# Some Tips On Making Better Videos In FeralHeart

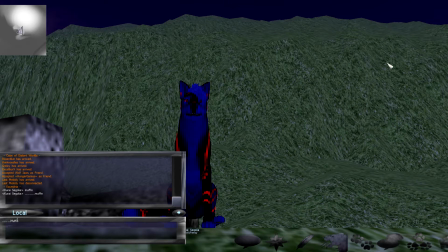258s
Then you get them to say muffin. And when you're ready for that, you got your camera angle.
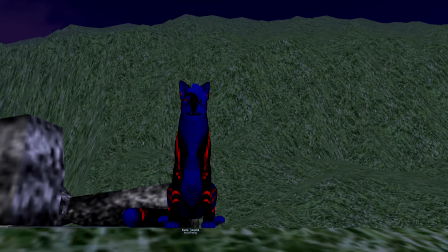263s
Enter tab. See, because you got all those full stops, he doesn't do anything. And then you can get rid of all the heads-up display stuff, and then have a second or two of blank footage before, which is exactly what you require for lip syncs and talking. Because if you've got two talking and you don't have that gap, people will be like, hi, yeah, I'm fine, how are you doing? No, not bad yet.
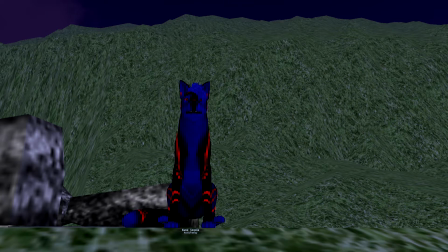283s
People are speaking really quickly together because you've got no gap in between the speech. So put a load of full stops first, and then your line, because that really, really helps when you're in editing. If you don't do an editing, you might have to reshoot some stuff. And once again, shoot that same scene from multiple angles. It's very, very helpful tip.
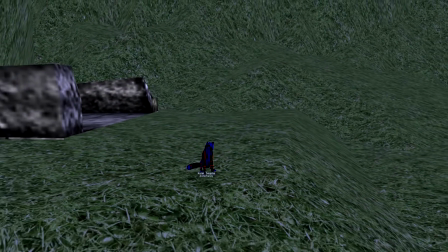301s
Okay, now I film a few of my videos solo, and people are wondering how I do the movements really,
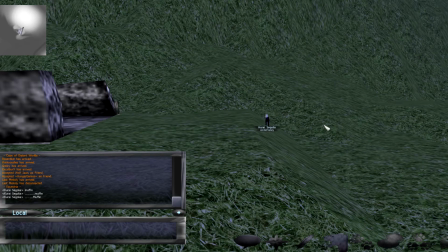307s
because obviously if you click there, you've got an arrow on your screen. And what I do, I thought it'd be sneaky.
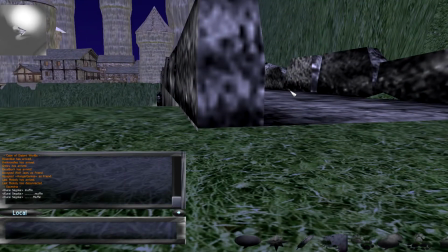312s
Where are you going? I thought it'd be sneaky really, because I sometimes hide my arrow behind objects and just turn it like that, for example.
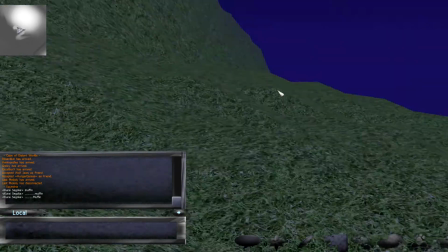320s
Or if I don't have time to hide my arrow, I put it way off into the distance, turn, get my camera angle,
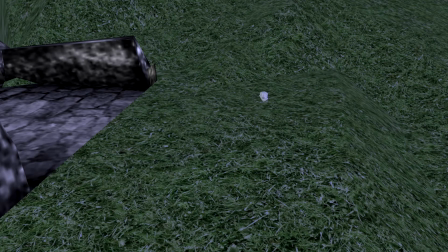329s
and it's that. Get back here. But yeah, so that's all the arrows.
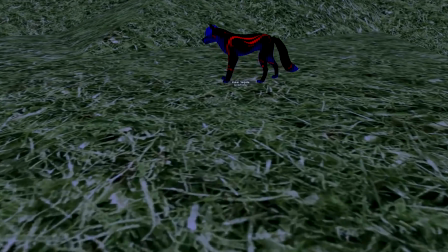334s
Never ever show the arrow in your videos. It's not good at all. Oh yeah, if you didn't know, tabs get all that stuff up, away and back.
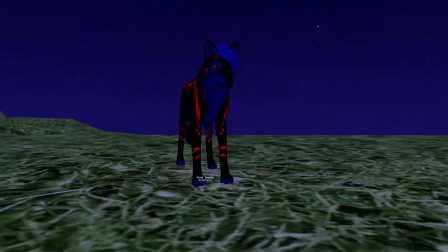342s
But always try and hide the arrow, 'cause it's not good.
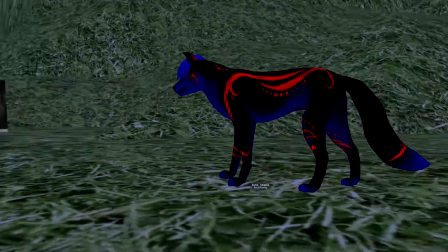347s
And it's just me pressing W and left arrow key at the same time. Nice. It's a nice little 360 pan shot.
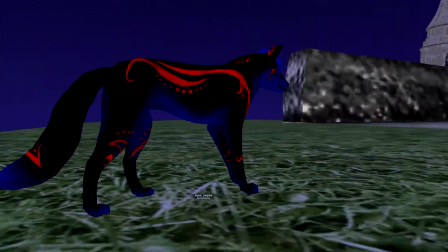353s
It works really well for atmospheric stuff. So if you're trying to create an atmosphere, think of what atmosphere you're trying to create.
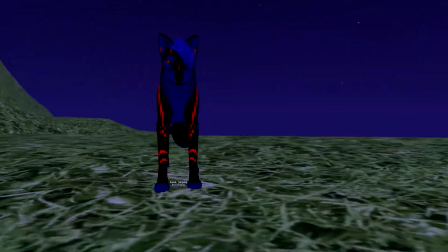358s
Are you trying to get dramatic, a suspense, a horror? I'm trying to do suspense.
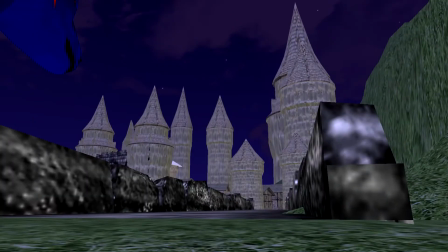363s
Remember, low by the character, high towards the building or person.
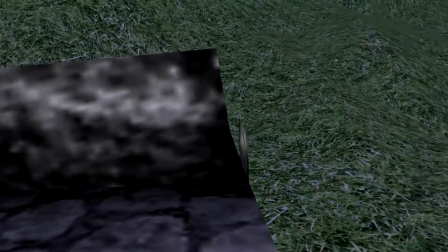369s
And if you're trying to get a shot from the building to the person or wolf, make him look small.
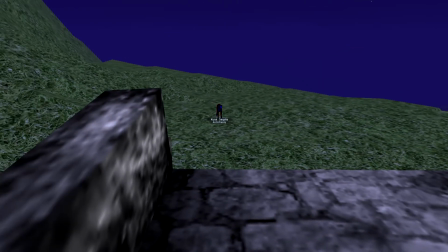374s
Because obviously this wall is big, so make him look small like that. It does add to the suspensionlessness. You can get him laying down if you want, but I think it looks a bit unnatural.
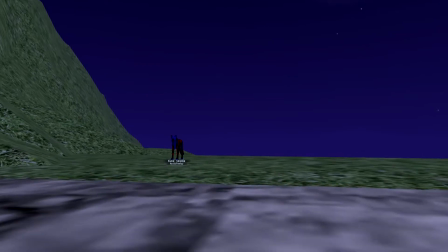386s
Okay, Pack, what you want to do now, this isn't compulsory, I actually hardly ever use this, but most of you probably know,
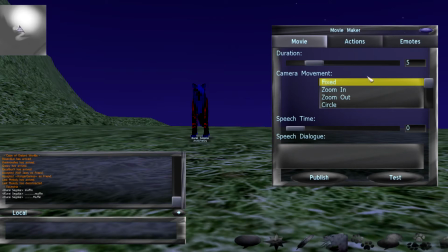393s
you've got this little movie tool here, and this is really helpful for just a starting off scene, because you can have a close circle shot, for example, like that, which I pretty much doing earlier, but it has a little more stagger and a little more atmosphere, really. And you can use these. I don't use them for the speech and things or anything like that.
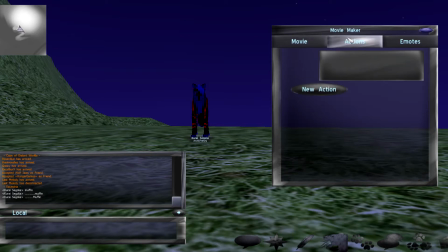411s
I just prefer having the occasional camera angle with them, because I don't really muck about it as much.
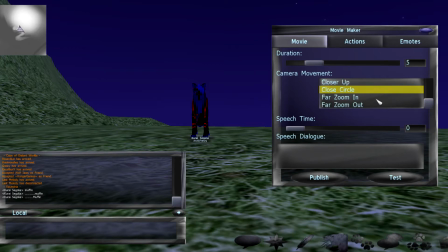415s
But if you want to, just have a far zoom out, for example.
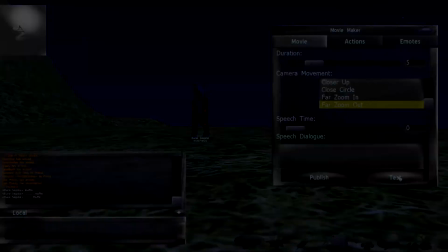422s
Goes down the bridge. It's quite a nice shot. But it's just that sort of thing. You can use that.
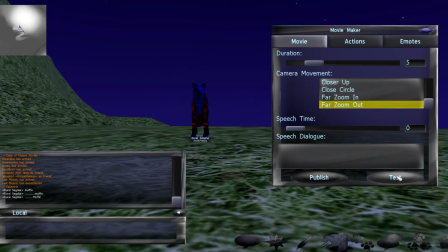427s
Don't fear to use it. Play about with it. See what it's good. But make sure you plan the shots first. I know I've said that so many times, but it's really important to plan the shots. But I don't publish. What I do is I just press test and then record this with my screen recorder. I think that's a lot better, and you actually get better quality doing it, because publishing, it doesn't really have stuff.
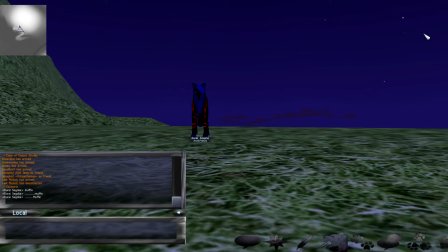447s
That made no sense, but you know what I mean. It's a lot better to record it with your screen recorder.
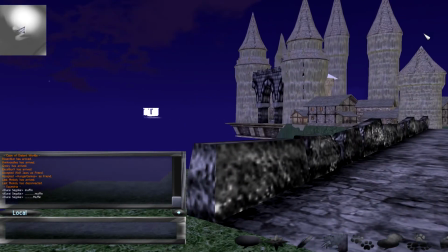452s
So yeah, I pretty much think that's all the tips I can really give about recording better FeralHeart videos at the moment. If any of the tips helped, yeah, please say in the comments. If they didn't, then apologies.
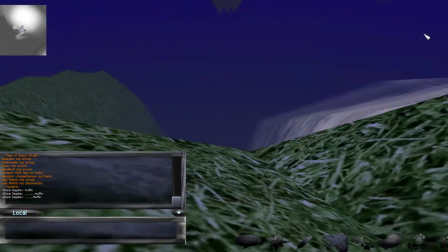465s
And if I missed anything, or you want to know anything like how do I do this or how do I do that, please tell me in the comments and I'll do what I can.
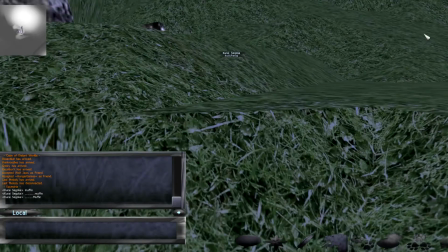472s
So anyway, Pack, hope you enjoyed, hope helped. See you next time. Wolf out.